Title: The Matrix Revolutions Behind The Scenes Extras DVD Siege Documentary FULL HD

Guns are so evil, if you want, that I think I try to make them comic.
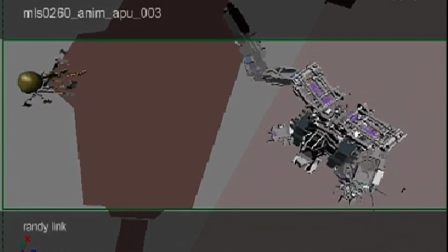993s
If you want to make something fantastic, you add on things that people are familiar with so that they can relate to it.
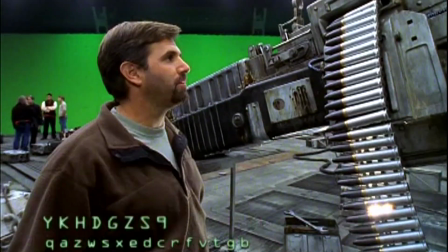1000s
It appears that art department has designed something based on an old M60 machine gun in the U.S. I mean, it's pretty impressive.
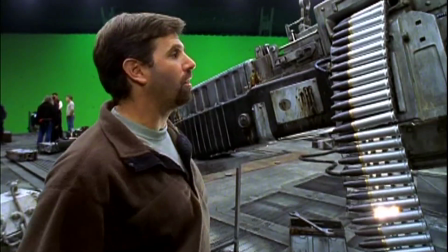1006s
The idea behind it is pretty cool. Okay, this is full speed.
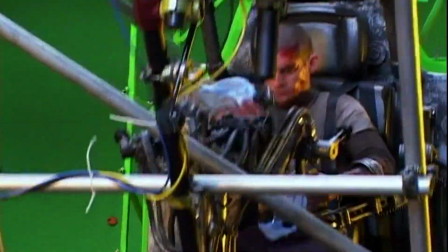1010s
Along with building this APU, we've also built a carriage, a human carriage, which goes on a motion base, which is run by the visual effects department.
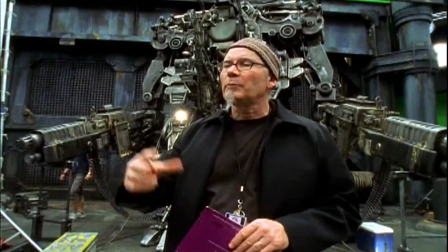1019s
And that motion base is run from the programming that the visual effects department have done.
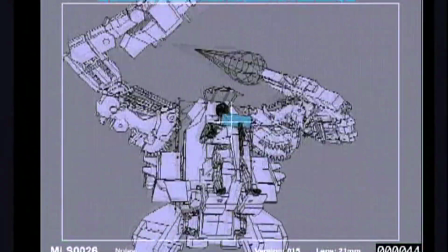1023s
So they can put in the animated moves into the motion base, and then eventually they can take that human carriage and
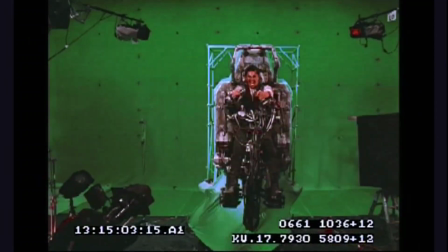1030s
insert that, if you like, onto a visual effects one or a virtual one where the guns are firing and the object is moving in a very dramatic way. They're driven by humans, as humans sit in the chest cavities.
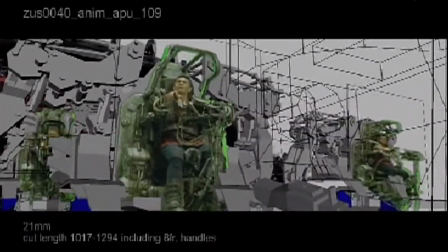1043s
So you also have to consider the characteristic of the person driving it.
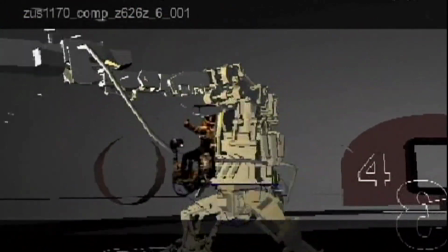1050s
So you can differentiate their movements also based on that.
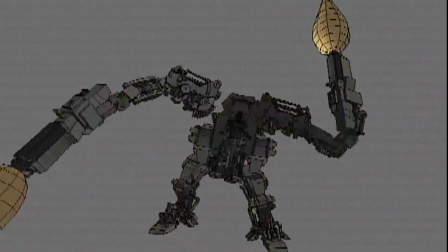1055s
What we had to do is devise a method to actually lock up,
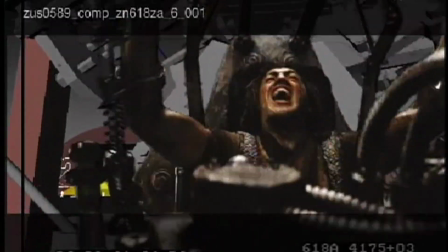1059s
the positions of those people and have the mass of the machine that's driving them actually felt and seen in their body language.
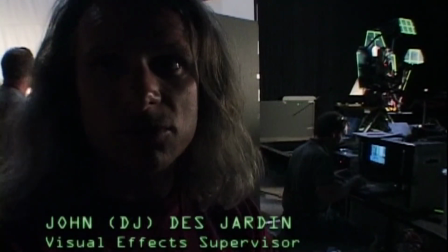1068s
And this motion base here is going to help us do that. Motion base combined with the motion control camera.
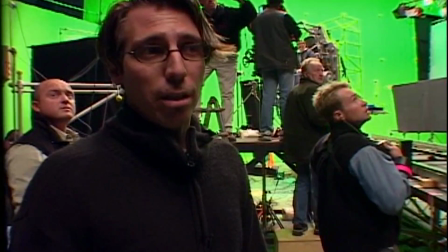1075s
Both are being driven by files that have been based upon animations that we've been working on for months.
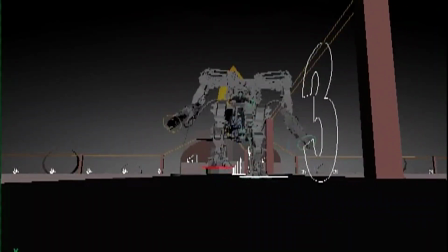1083s
We've done an animation of the APU walking,
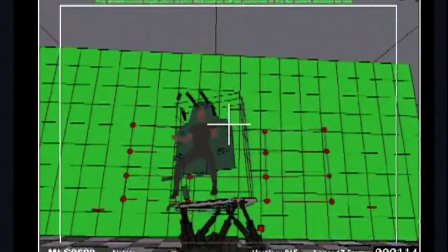1085s
and we've extracted some motion data out of the hips of the APU and have fed that data into this motion base and this motion control camera to
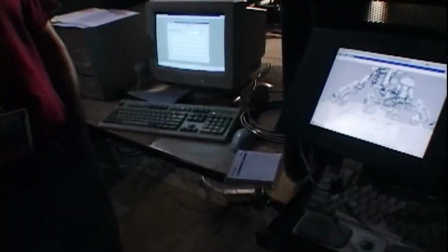1094s
repeat that same move. So basically the CG artist will be able to do all the animation for what the CG APU is going to look like,
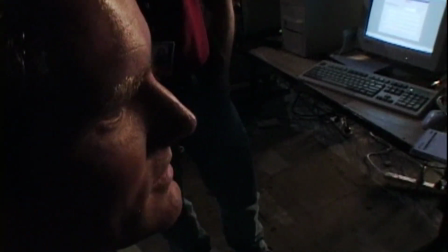1100s
and then we'll be able to put a real person sitting on the front of a CG APU and have everything line up seamlessly.
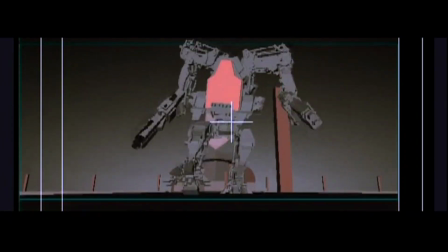1105s
Totally different way of doing things. You actually have to work to an animation rather than the animation follow you after you've done the actual scene.
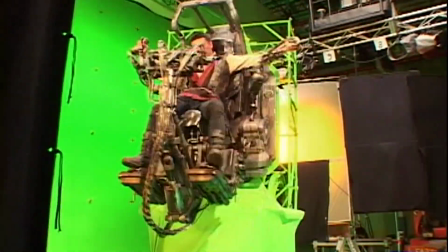1115s
So it was hard work, physically, and really hard work, actually.
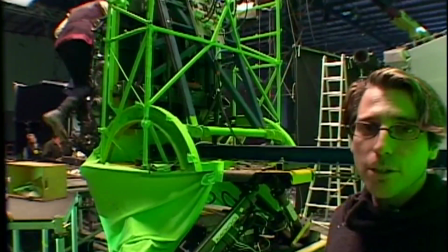1122s
As you can see here, that the seat,
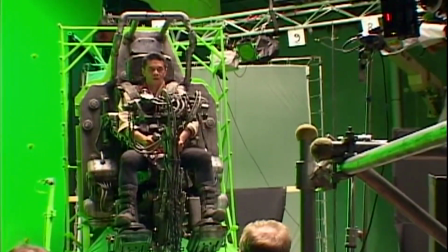1126s
which is just the seat portion of the APU device, is actually mounted here to a Moog motion base.
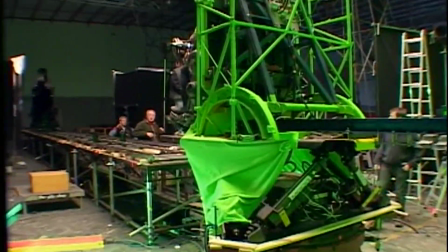1133s
The Moog base is a 6-axis device that's usually used for
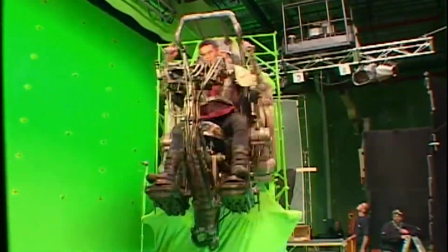1140s
flight simulation and motion rides, and it moves in 6 directions of force, so it can reproduce the moves you saw in the CG animation.
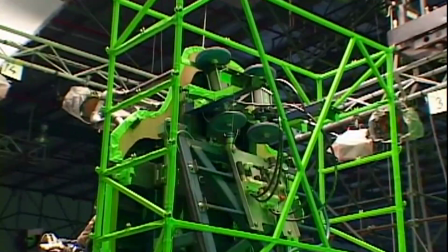1148s
Here in the back, we have these shakers. They move at 12 cycles a second.
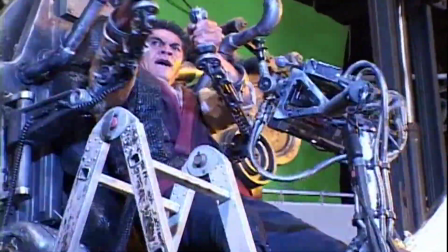1152s
That's to simulate bullets coming out of these Gigundo guns, and you see that translating into his body.
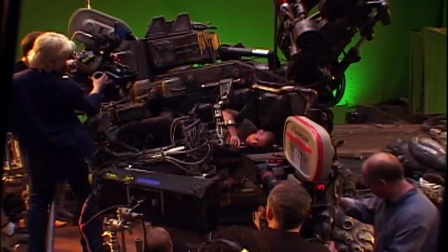1159s I believe in you.
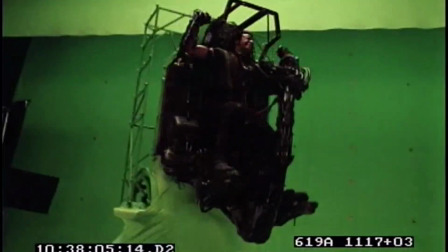1163s
You look up here, this is an array of strobe lights that are all file-driven based on where he's firing at the time.
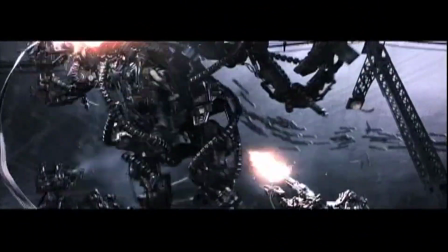1171s
So they are firing off on a cue in relationship to where the position of this seat here.
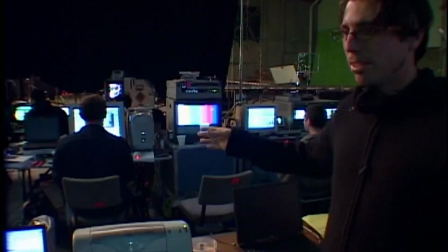1177s
So this area here is dedicated to compositing on the fly, on stage, the results.
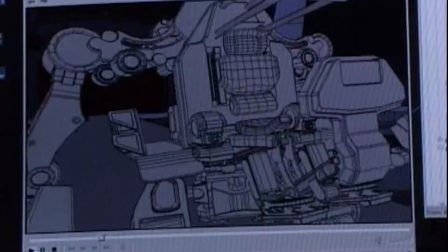1184s
So this is the whole net effect here of what you need, I guess, to make some. Of course, there must be a simpler way, probably over there, where you take the damn thing and you just shake it around like that.
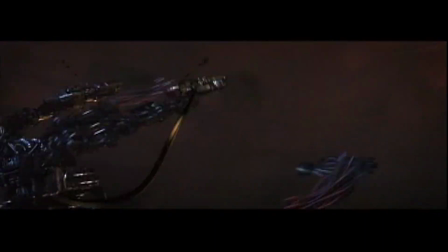1198s
But it doesn't look half as cool, so we go to the lengths that we can. The first film I saw about 7 times in the theaters.
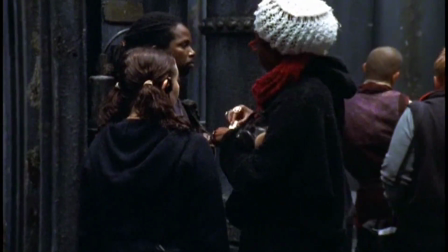1217s
So when it came up, I just like I'm there, I'll do whatever, just let me in.
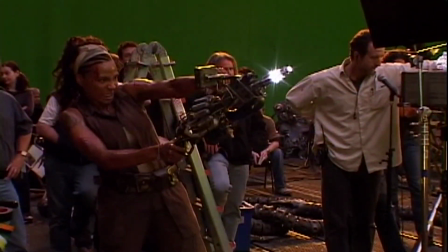1222s
I want to be down. When I got the call that I'd gotten the role, it was just like, I couldn't believe it.
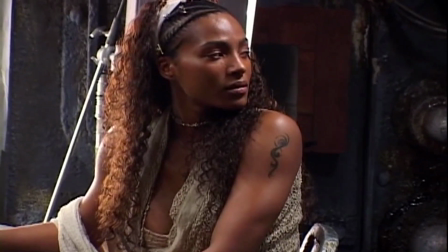1229s
I started crying and laughing and called my mom, and she was crying. She dropped a cantaloupe in the middle of the market, I think.